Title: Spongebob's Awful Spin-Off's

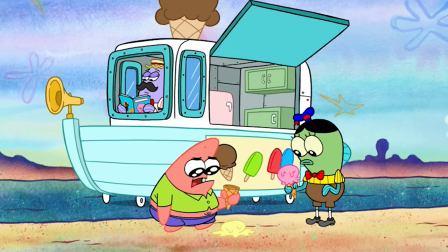It's still not what SpongeBob is at its core, but it's at least something entirely new. Oh yeah, because then we wouldn't get introduced to all the cool new characters in this show.
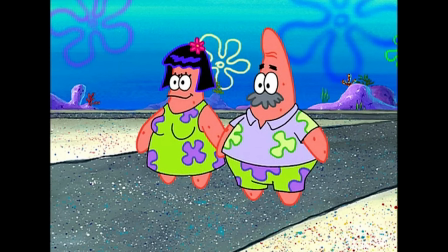I'm gonna gloss over the fact that the original series had already established a different pair as Patrick's parents, and even had a full episode later on focused on his sister Sam, who's completely ignored here.
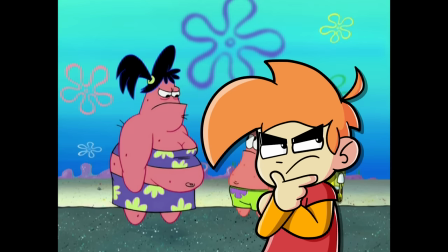Because again, it's SpongeBob. Continuity is not the most important thing about the show. But these characters just have nothing going on about them.
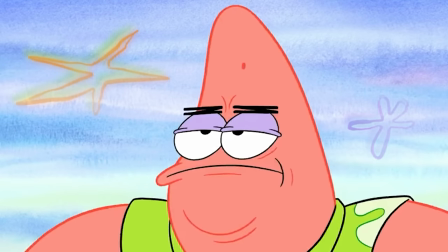Patrick is definitely the one who received it the worst in terms of characterization.
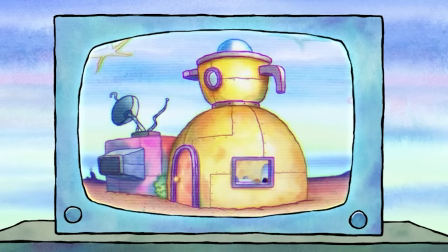Although to be fair, that isn't exactly a problem exclusive to the Patrick Star show, it's something that's been happening in the main series too.
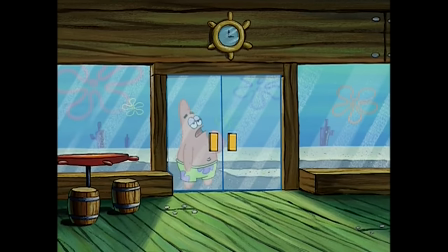Writing for a dumb guy must be really hard, because you have to be careful to keep some kind of balance, and make sure that you make it clear that them being dim doesn't equal them being brain dead.
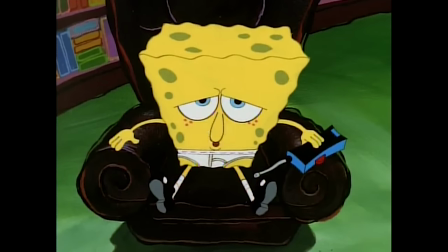Patrick is brain dead. In the early seasons of SpongeBob, Patrick is more so the guy who he turned to for advice.
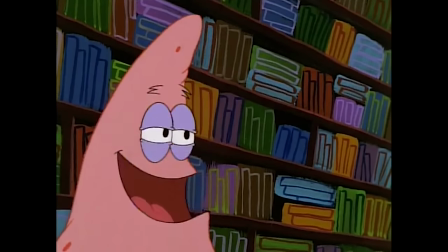It was implied that he was a little less naive than him, and therefore SpongeBob looked up to him.
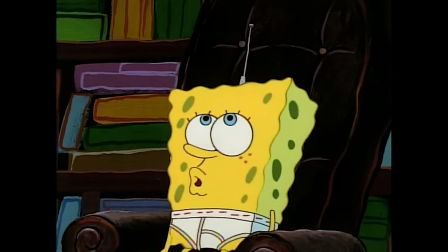And the comedy came from the advice Patrick gave him, oftentimes being wrong or leading him into worse situations.
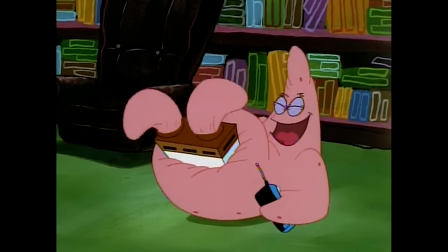You know, Patrick was still dumb, but there was a lot more to him than that. Again, there was like a method to the madness.
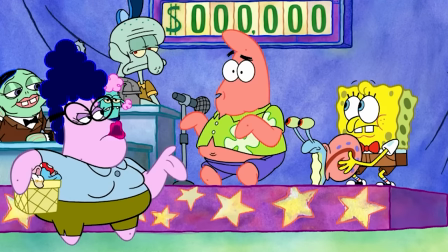Sadly though, as the show progressed, and especially in the Patrick show, this has been confused for him being brain dead.
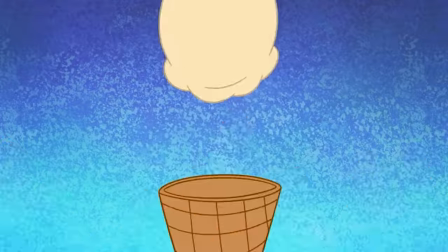He can do or say anything he wants because, he's stupid. And I don't know if it's just me, but I just don't find that shit funny.
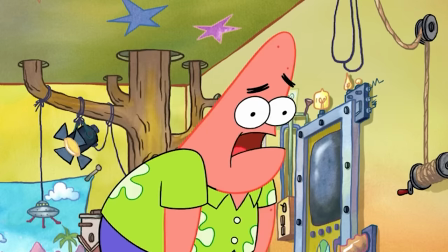I'm oftentimes just left sitting there like, okay, am I to be shocked by this? The dumb character did and said something dumb. I couldn't have expected that.
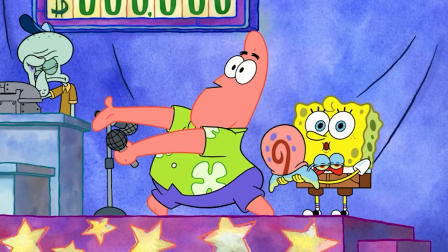And for some fucking reason, they also decided to keep SpongeBob, Squidward, and Plankton in this show.
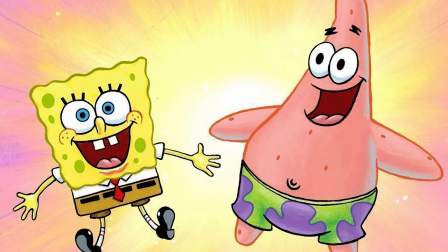Why? If you're going to try and make 50,000 SpongeBob spin-offs, why would you give them all largely the same cast?
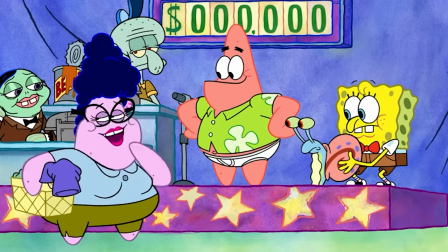What is the purpose? Squidward is a beaver boy and SpongeBob isn't a fry cook yet. Those are the only differences, and other than that, they act the exact same as their main counterparts.
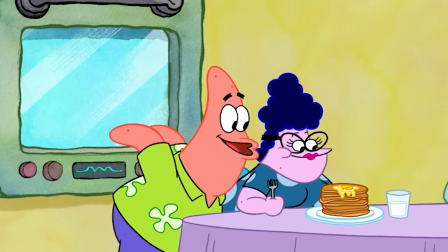I seriously don't understand the thought process here. Other than that, Patrick's mom and dad are just carbon copies of him.
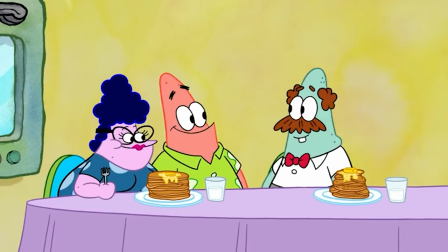They're dumb and random, that's the character.
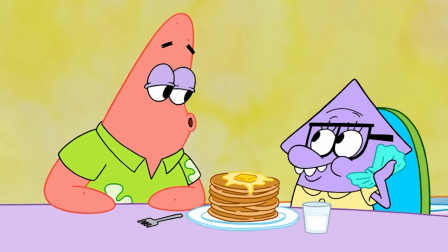His granddad is delusional and often annoyed by him, and his little sister is just fucking Sandy, who also appears in the show, I don't get it. One thing I would like to compliment the show on is the animation, although there are a couple things I'd like to note about it that I think overall is a big issue with the main show too.
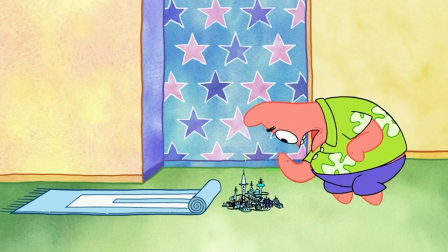But on a technical level, yes, it is very impressive.
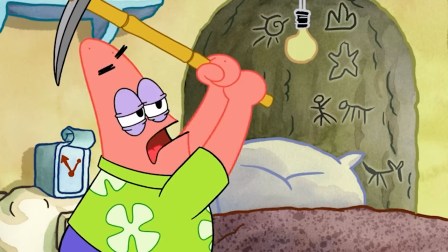In an era where TV grid 2D animation looks very low budget, SpongeBob is consistently one of the most impressive ones I've seen, with how expressive it can be.
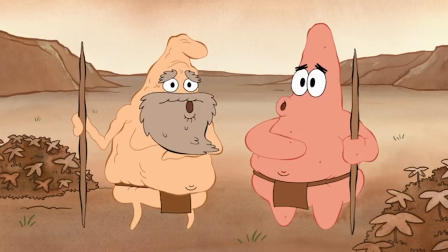And the backgrounds in this series are stellar, I really love the colors.
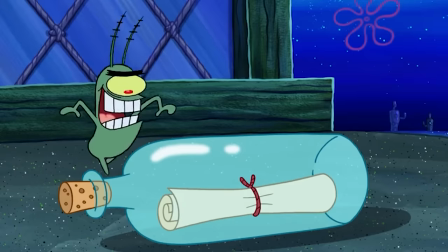But, I don't know, I feel like the new animation of SpongeBob is a little too wacky.
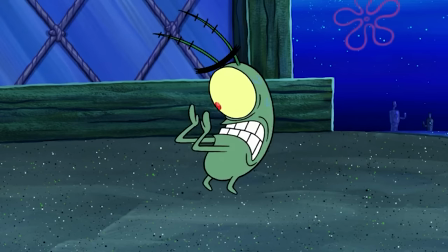I know this is a controversial point to make and Twitter is gonna have a fucking field day with it,
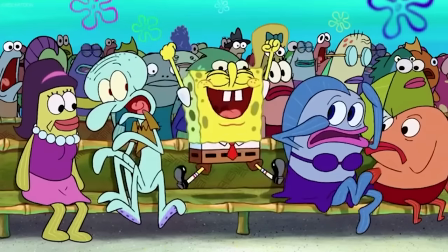because I always see this being met with, but the animation of the old show was also expressive when off model too.
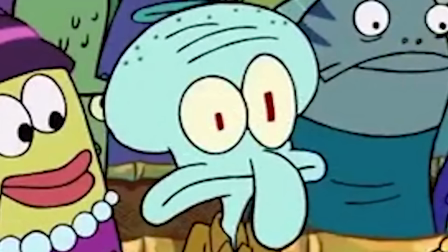You just hit new SpongeBob. But my point isn't in relation to them going off model,
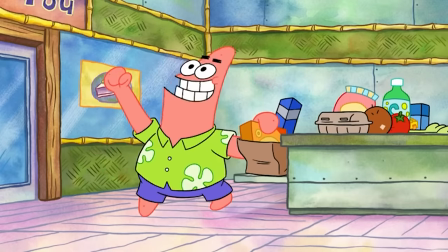it's instead that I feel a result of them deciding to stretch these characters as much as they can makes the overall feel of the animation to be kinda weightless.
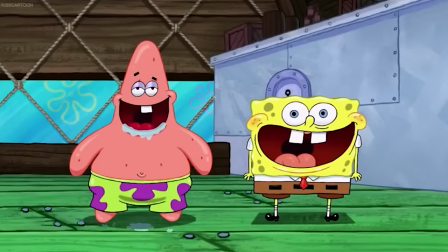Sure, the original did this, but it was very sparingly, and was only ever used to emphasize certain jokes or line deliveries.
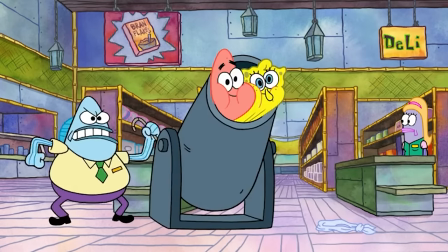However, now it's all the fucking time, and because of that, I feel like a lot of the slapstick doesn't work very well, because these characters come off like silly putty that can morph and bend any way they want. Sometimes, less is more.
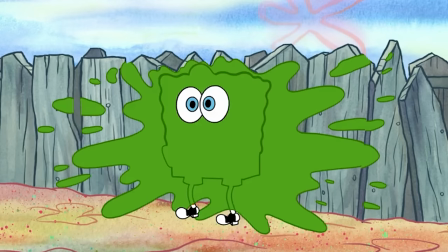Again, the animation is very good, I just personally think it ruins a lot of the jokes they're trying to tell, and that's kind of an issue in a show where 99% of the humor comes from silly slapstick. Again, if I were to describe this show in any way, it's nonsense for the sake of nonsense. And I'm genuinely curious if anyone actually likes or laughs at this sort of stuff, because it definitely doesn't work for me.
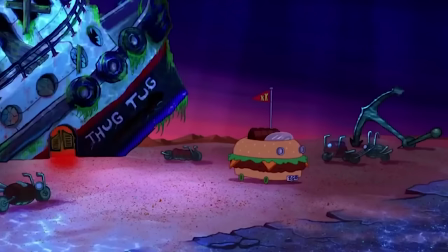What I loved about the original SpongeBob was how they could grind these more surreal elements. There were consistent rules that were followed, and because of that, it was funny to see how far they'd go in trying to break them.
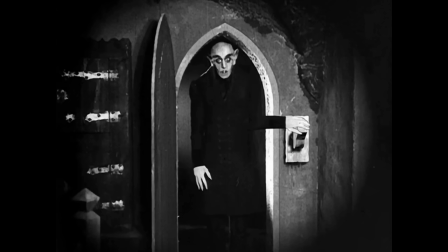The Nosferatu thing is funny because it completely comes out of nowhere and you weren't expecting it,
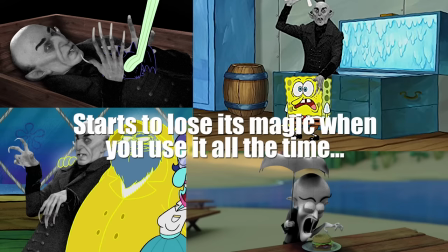but in a show where anything can happen and they're constantly telling those level of jokes, it just lessens the impact of all of them.
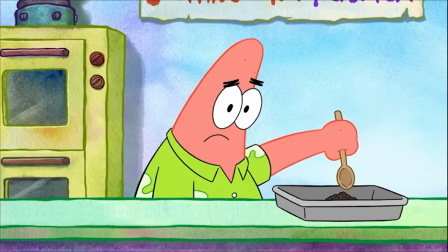But in a show where anything goes, in a show where anything can happen, it ironically makes it boring to watch because there are no consequences for these characters. So yeah, SpongeBob spin-offs. Not off to a great start, are they?
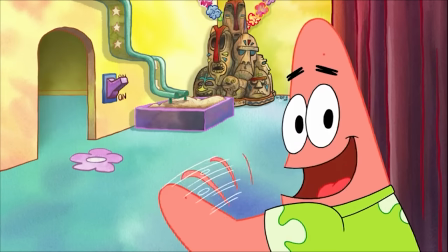Maybe I'm just too cynical and pessimistic, but I seriously don't have any hope for the next batch of movies they have coming out.